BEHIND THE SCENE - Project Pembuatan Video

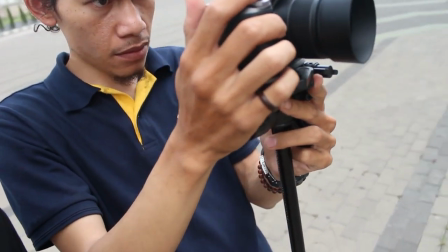(3:06)
Kami beberapa kru yang lainnya mengambil beberapa angle yang memang bagus untuk dilakukan. makan dalam konsep video kali ini konten yang dilakukan yang pertama di lokasi mesjid ini itu disetradarai oleh
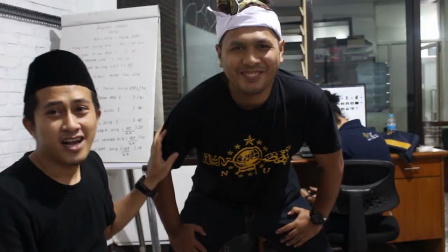(3:24)
saudara Abu dan Abai dimana dia adalah direkturnya dan disitu mereka
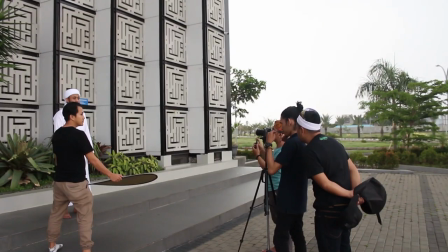(3:32)
mengarahkan si talent agar melakukan adegan-adegan sesuai dengan keinginan dari klien nah disitu gua posisi sebagai editor nanti gue editnya itu konsepnya itu gue pengen si talentnya itu
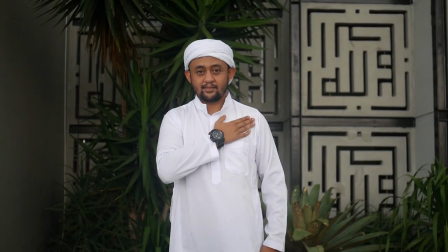(3:51)
tidak berbicara sama sekali namun nanti kita visualisasikan dengan berbagai macam infografis mulai dari tulisan mulai dari mulai
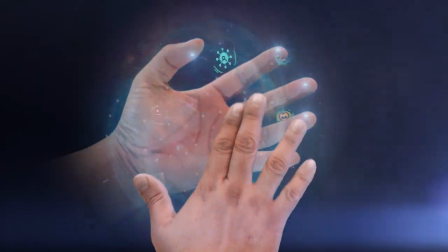(4:01)
dari hologram dan lain sebagainya yang muncul di depan layar si talent tersebut
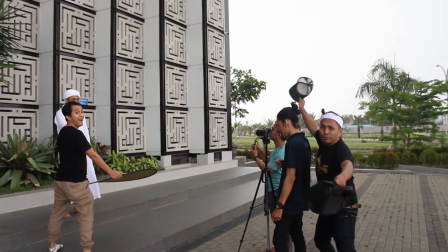(4:05)
nah pada saat di lokasi syuting ternyata waktu kita sangat sedikit mepet yang tadinya kita mau mengambil adegan beberapa konten di area tersebut
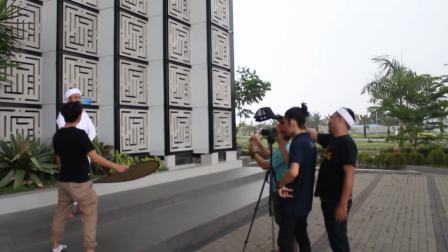(4:17)
ternyata tidak tercapai karena hujan pada saat syuting itu mulai sedikit turun dan untungnya pada saat hujan turun itu kita pas di ujung-ujung akhir dari tapping di area lokasi tersebut dan kita memilih untuk cabut dari daerah tersebut Tadi
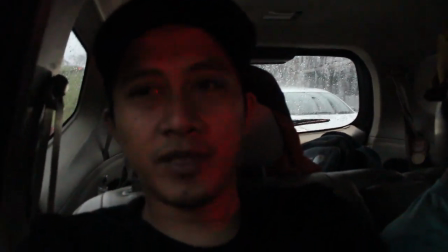(4:38) baru teksin itu dari hujan,
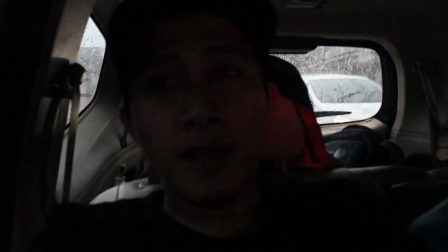(4:42) tapi alhamdulillah, alhamdulillah anaknya itu harus beres.
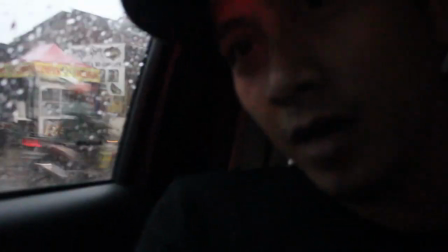(4:47) So, tapi yang ke hiji, jadi kabarnya lampas, harus beres, cur hujan.
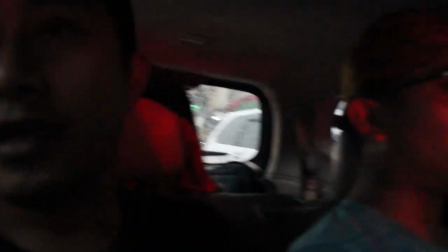(4:54) Alhamdulillah. Red hujan atau yang cur. Kasihkan dari barat pahan.
Nah, selanjutnya kita beranjak ke tempat lain Dimana kita mencari suasana baru Dan kebetulan kita di-drop di suatu kantor Di suatu kantor, di kantornya temen kita Karena kita akan melakukan tapping di konten bodor episode keempat Dan disitu gue berperan sebagai sutradara sekaligus gue kameraman dan editor nah ada beberapa keunikan di episode bagian bagian boder 4 ini karena gue menampilkan beberapa talent yang di luar biasanya diperangkan
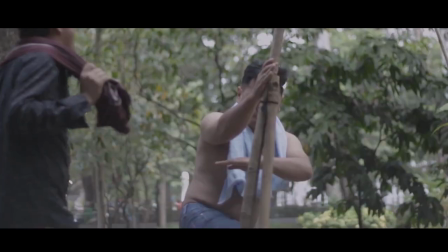(5:42)
oleh gue dan si Abay atau enggak si Epul nah kini gue menampilkan si Abu dan si Ari Blok nah dimana mereka itu
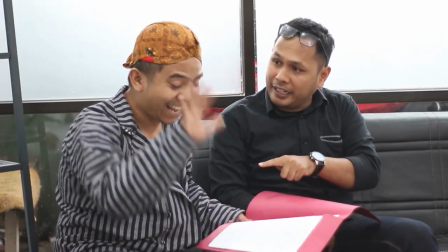(5:54)
Selalu di belakang layar Abu ini sebagai konten kreator Dan hari ini sebagai promotor talent Gue menampilkan mereka Biar sedikit berbeda Dan gue memilih konten-konten Yang menurut gue pas
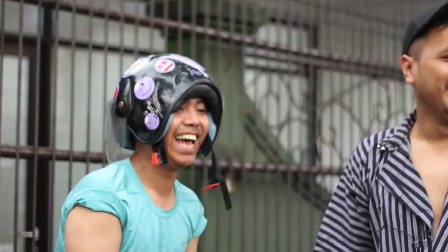(6:07)
Buat diperanin sama dia Nah pada konten pertama Di konten pertama
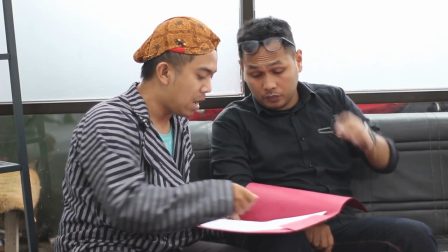(6:14)
itu Dengan judul kantor notaris Gue memilih si Abu Berperan sebagai orang Sudah tapi
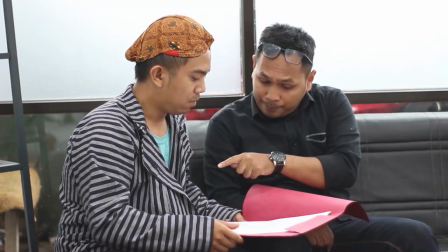(6:21)
berlogatkan Jawa Kalau di istilah di pewayangan itu ada
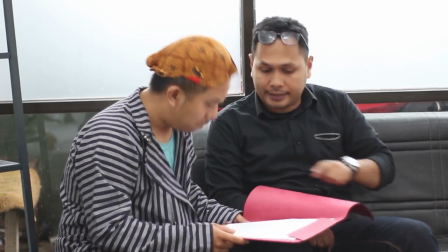(6:27)
namanya Togog ya Jadi Togog itu orang Sunda tapi, omongnya Sunda tapi logatnya logat sedikit, logat Jawa Lawan mainnya itu Abai, yaitu Abai seorang notaris Karena menurut gue Abai memiliki sosok yang multi talent kaya Jadi dia bisa kesana kesini,
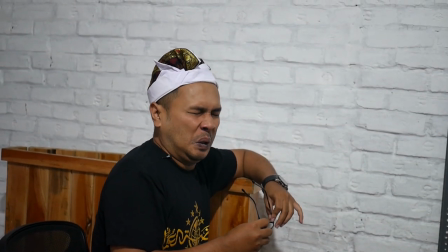(6:46)
bisa diperanin dimana aja, dengan posisinya dimanapun